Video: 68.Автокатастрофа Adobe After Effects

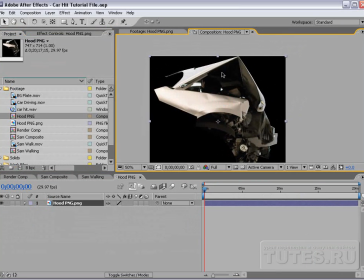Теперь мы создадим небольшой механизм, основанный на этом изображении. Для этого выбираем инструмент Pen Tool и обрисовываем вот эту часть.
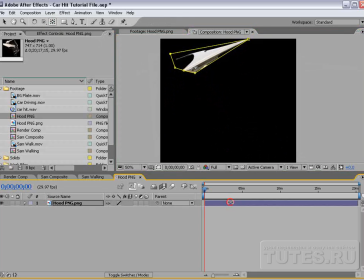Затем выбираем инструмент Pen Behind Tool и перемещаем центральную точку вот в этот угол.
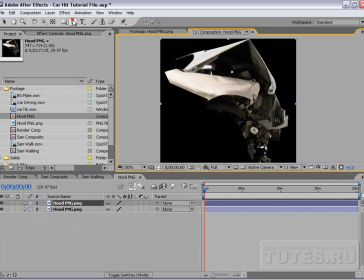Далее удваиваем слой изображения, удаляем маску. И на этот раз обрисовываем вот эту часть.
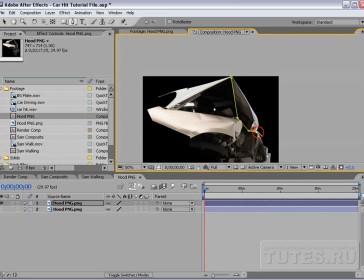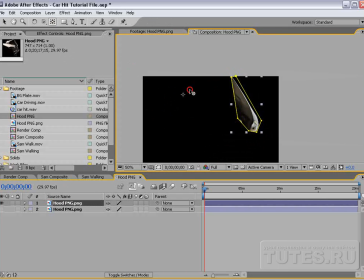Вновь выбираем инструмент Pen Behind Tool и перемещаем эту точку вот сюда. Таким образом, у нас есть уже две части капота.
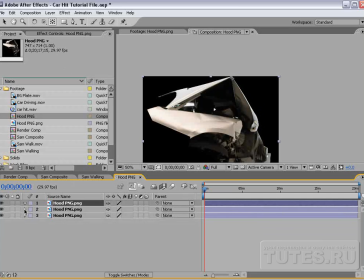Удваиваем этот слой еще раз, нажимаем клавишу M, удаляем маску и обрисовываем все, кроме этих двух участков.
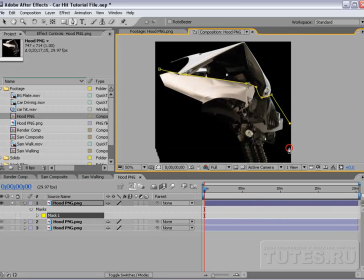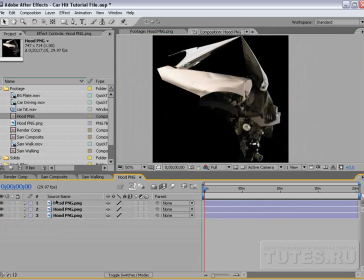Теперь мы имеем три части капота. Переименуем их в Main, Top Left и Right, соответственно.
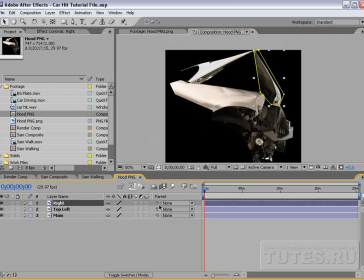Выбираем слой Right и прикрепляем его к слою Top Left при помощи функции Parent.
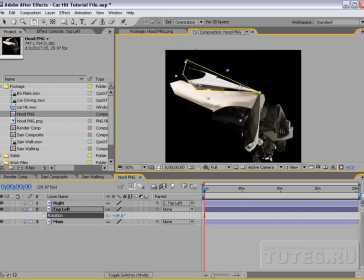Затем выбираем слой Top Left, выбираем клавишу R и поворачиваем этот слой практически вертикально. Кроме того, расположим слой Main поверх остальных слоев. Вот так примерно это должно выглядеть. Выбираем слой Top Left и поворачиваем его таким образом, чтобы казалось, что эта часть капота по-прежнему функционирует.
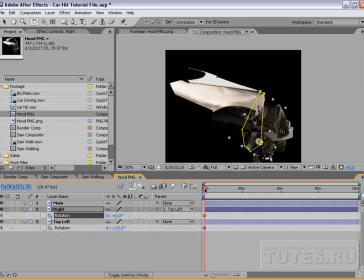Далее установим ключевые кадры для опции Rotation для этого слоя, а также для слоя Right. Продвинемся немного вперед по шкале и повернем этот слой так, будто его сжало. Ну а поскольку его сжало, то нам нужно, чтобы другой слой, наоборот, оттопыривался.
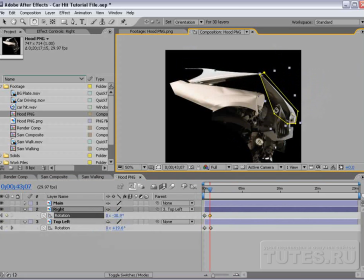Поэтому мы выпрямляем эту часть и в момент столкновения эта часть опустится вниз. Мы создаем незамысловатый маленький механизм, который поможет в создании симпатичного изображения. На все это потребуется всего лишь несколько кадров, около 4.
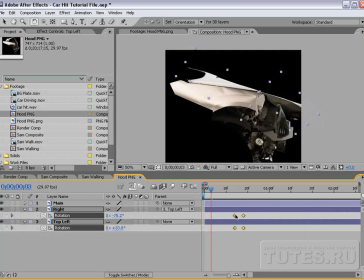Добавим к ним ключевые кадры. Нам нужно, чтобы все происходило очень быстро. Передвигаемся по шкале вперед, чтобы изменить время на осуществление этого действия. При желании можно повернуть эти части больше или меньше, в зависимости от того, насколько сильные движения вам нужны.
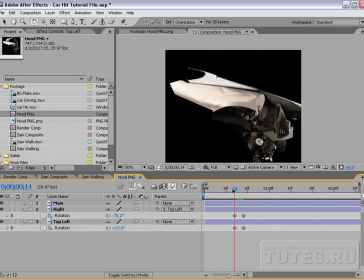Опять же, можно подключить функцию Motion Blur для всех этих частей и ускорить их движение.
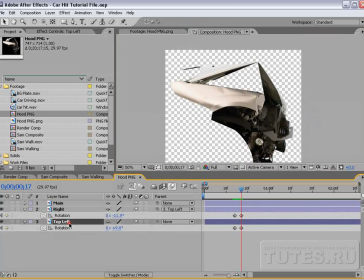Еще один момент, который надо отрегулировать, заключается в том, что нам нужно вернуть изображению некоторое количество черного цвета.
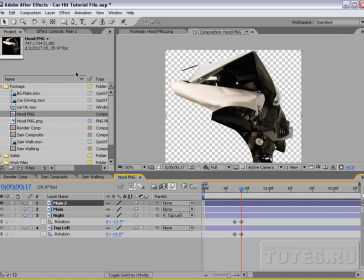Для этого мы удваиваем слой Main. Удаляем маску, видим, как появляются черные участки.
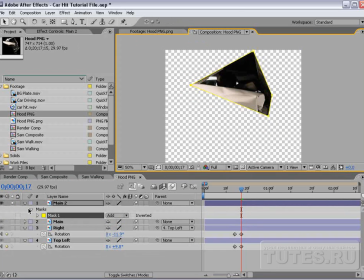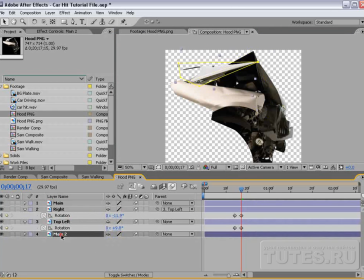Опустим этот слой под слой Top Left и скрепим эти два слоя с помощью функции Parent.
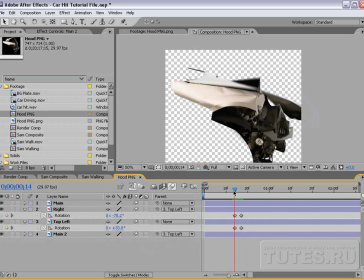Это позволит удерживать их вместе, и основной слой будет двигаться вместе с остальными слоями.
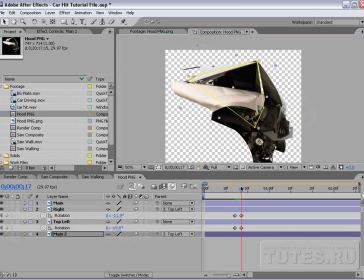Далее выбираем слой Right и проделываем то же самое.
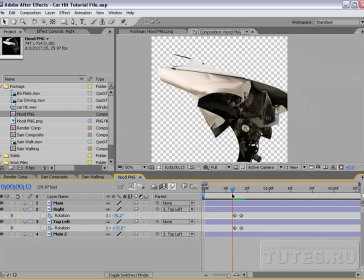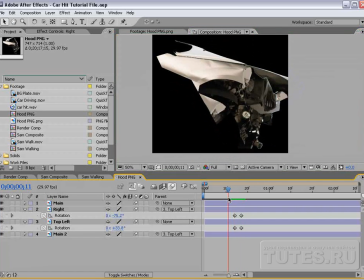Итак, приложив совсем немного усилий, мы создали эту прямую переднюю часть машины. Закрываем композицию Hood.
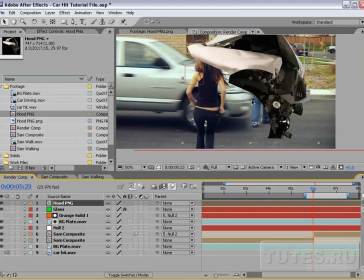Возвращаемся к нашей основной композиции и применяем созданное изображение капота к этой композиции.
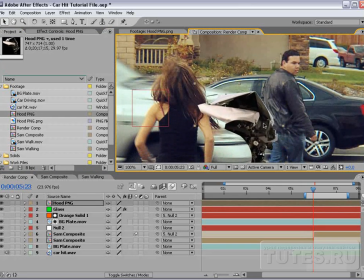Уменьшаем масштаб, немного приближаем изображение и совмещаем созданный нами капот с данной съемкой.
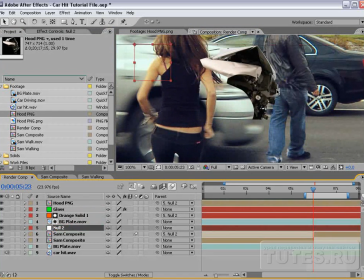Затем прикрепляем слой капота к слою Null Object с помощью функции Parent.
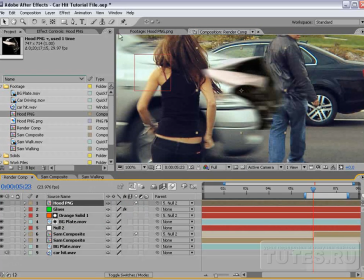Это именно тот слой Null Object, который содержит в себе данные по анимации. Далее подключаем функцию Motion Blur. Немного откорректируем цвета, чтобы они лучше гармонировали с изображением в целом. Перейдем в Red Channel.